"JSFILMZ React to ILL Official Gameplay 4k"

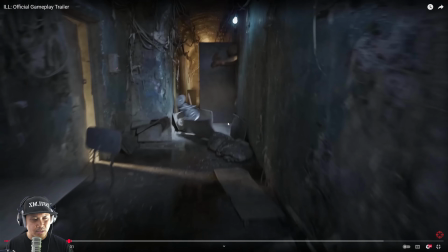246s
I think for me, I would probably play this and crush it a little bit in the shadows because it's pretty high up there.
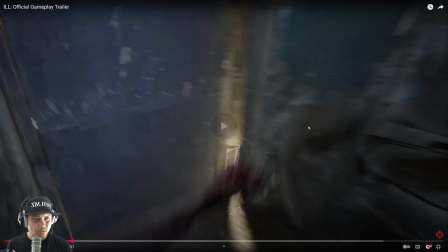253s
Now, this character could look better, but that's just nitpicking, really.
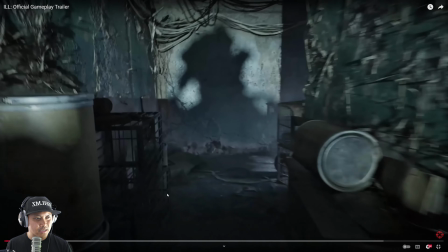259s
And honestly, one more thing, the running animation is kind of like, it looks like you're just power walking.
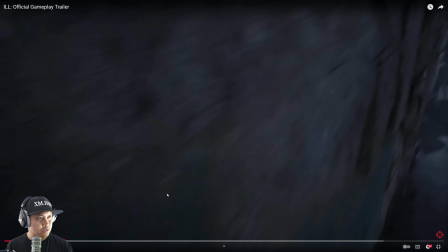267s
You're not necessarily running. So, that one's going to be rough. So, I think if this is, I mean, this might be gameplay.
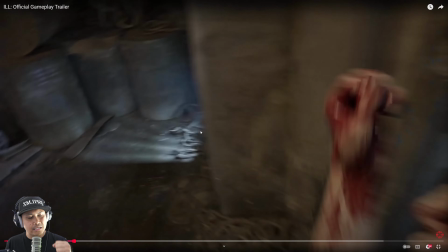275s
That's why it's kind of like running like this. But that's probably something they got to take a look at.
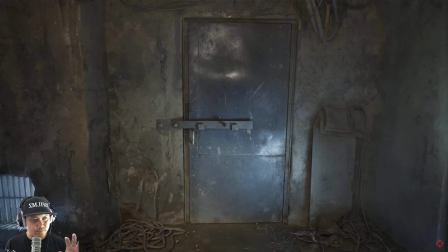281s
This is really nice. And again, the transition from sequencer to gameplay is mucho gracias, bien bueno.
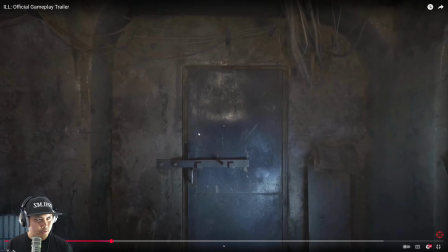289s
Yeah. And the art looks great. I love abandoned stuff, as you all know.
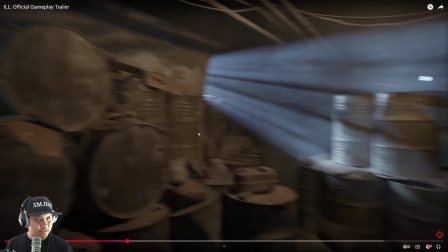295s
This actually reminds me of the Derelict environment from the 3D scans.
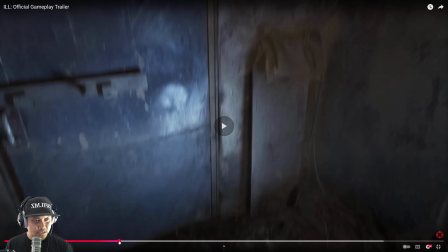301s
Yeah, sorry, I'm pausing a lot, but it's just landing on a motion blur.
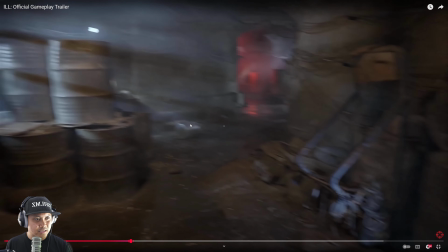306s
That's unfortunate. But yeah, there's a lot of photo scans in here. I mean, if they're 3D modeled, great job, amazing.
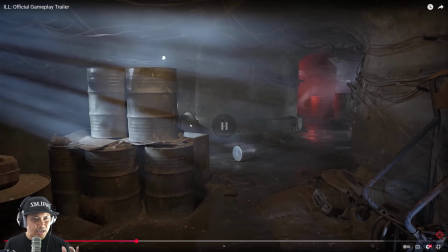313s
The textures look great. But one thing that I do not like about this entire scene is probably this. This is way too bright for this scene. I mean, honestly, does it have to be that bright?
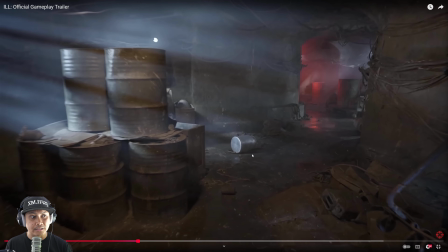326s
It just throws off the entire photorealism for me because it's so clean.
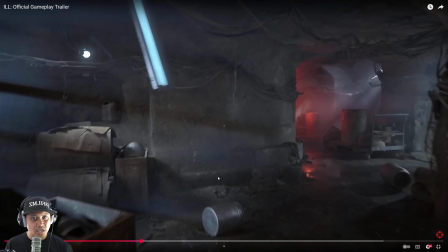330s
If you look at this compared to everything else, it's like drawing my eye to that item.
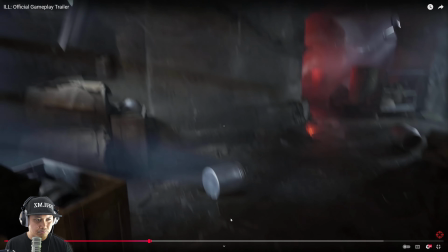336s
So either throw some mud on it or some blood,
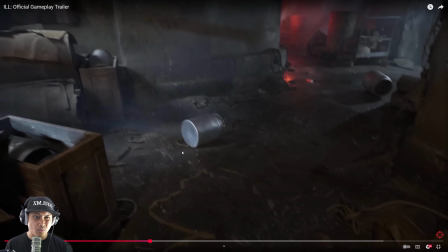340s
because technically if this were to fall somewhere, it would roll, so it wouldn't really be that clean.
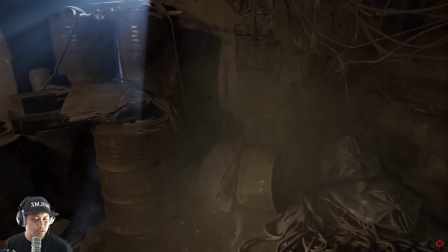346s
So to me, it just pops and say, hey, look at me, I'm right here. But overall, man, this freaking environment looks amazing.
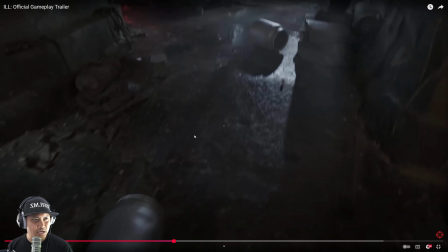353s
The fog looks great. It's not overdone. The puddle is not overdone.
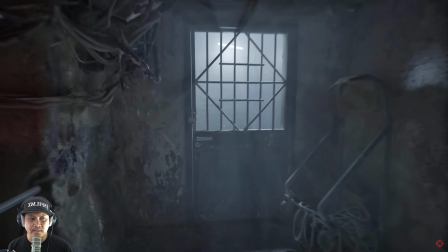359s
The blood, man, this looks amazing. We're definitely going to be playing this.
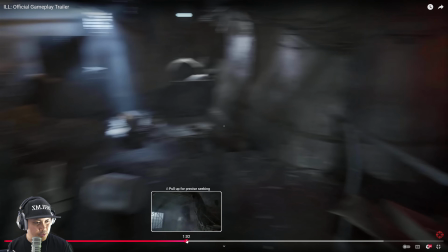367s
Definitely going to be playing this. Now, I don't know if they're using just decals on these walls here,
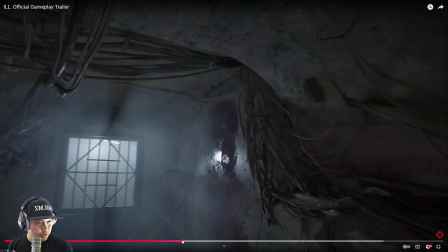376s
but that's pretty impressive. Actually, I'm trying to see as far as textures go.
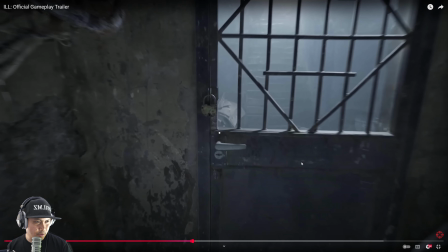383s
I would probably say they're probably at, looking at this store, they're probably at 1024 textures in here.
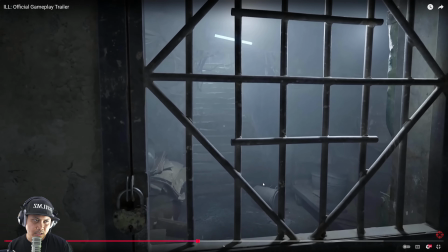391s
Maybe 2048 in some of the objects, like bigger objects, but I would say that's not even 4K textures there.
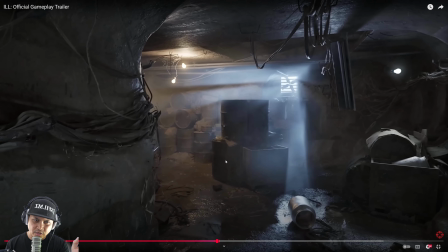399s
So that's crazy. Yeah, that motion blur is killer. You see that when as soon as he turns, like you're looking straight at the freaking can because it's so bright.
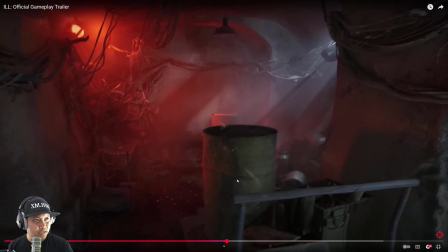407s
That's a nice shot right there. Yeah, I'm pretty sure this is a Mega Scan asset here. We got a floating barrel here.
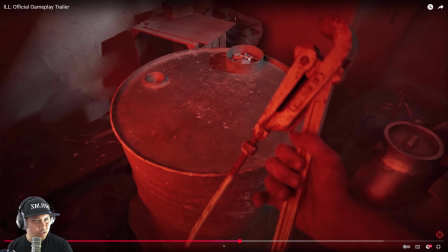416s
This is a nice addition right here. I love that detail they're putting in there.
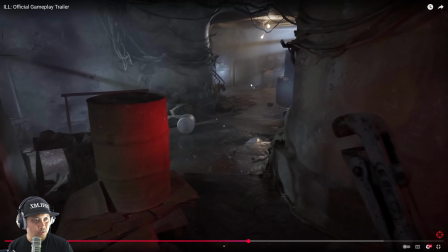421s
Cigarette butts. Well done. Little stuff like that really sell it. Again, you're looking straight at this thing.
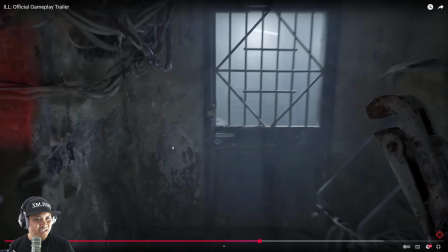427s
It's like, bro, I can't stop looking at it. But yeah, just remove that thing, man.
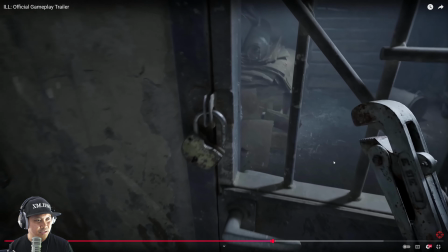433s
Or replace it with this, you know? Just change it with a different color. Because that thing is screaming at you.
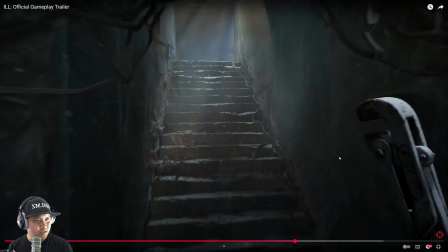441s
There we go. It's going in. Really nice. Got some light effects going on right there.
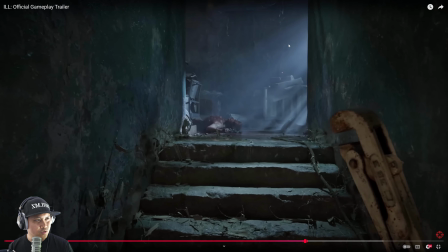446s
I don't know where it's coming from. They're using silver moonlight effect, which is really freaking nice.
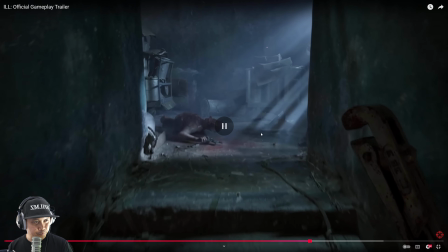452s
I love that. Although I still prefer blue, but I love silver moonlight. If you want to see a movie that Shane Hurlbut did,
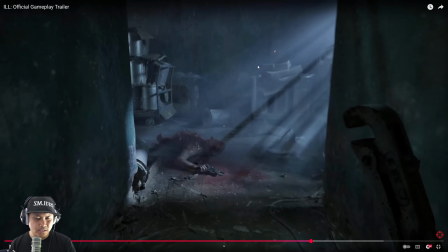460s
I'm pretty sure he's one of the ones that made this thing popular, as far as I know, in modern cinema.
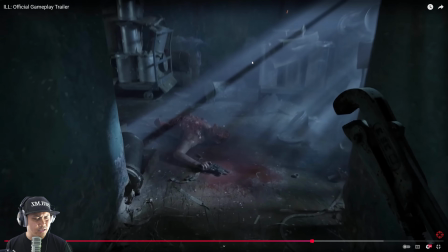466s
The Terminator movie that he DP'd, they did a lot of silver moonlight in it.
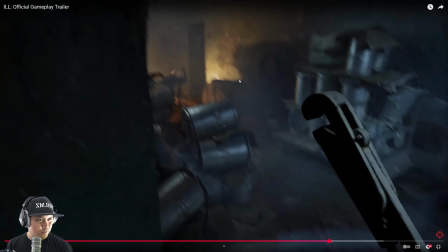473s
Okay, yeah, this is cool. Really nice.
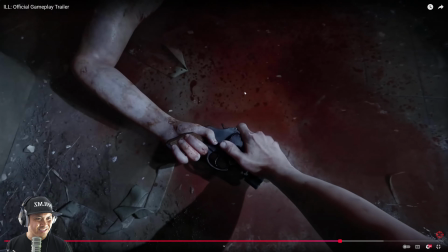477s
God, look at that. God, look at that. It looks great. Yeah, cinematic again.
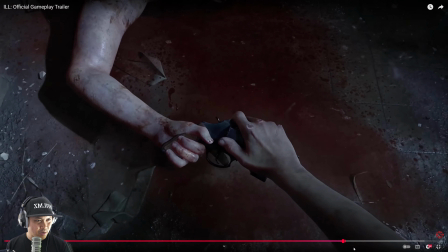483s
Oh, that's really nice touch. These people either did their research or murdered people in real life,
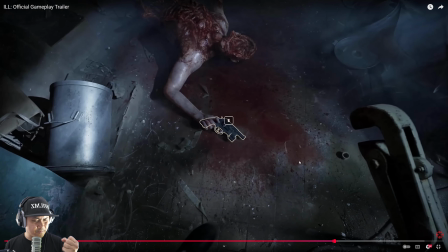490s
because that's a really nice what do you call this, detail there.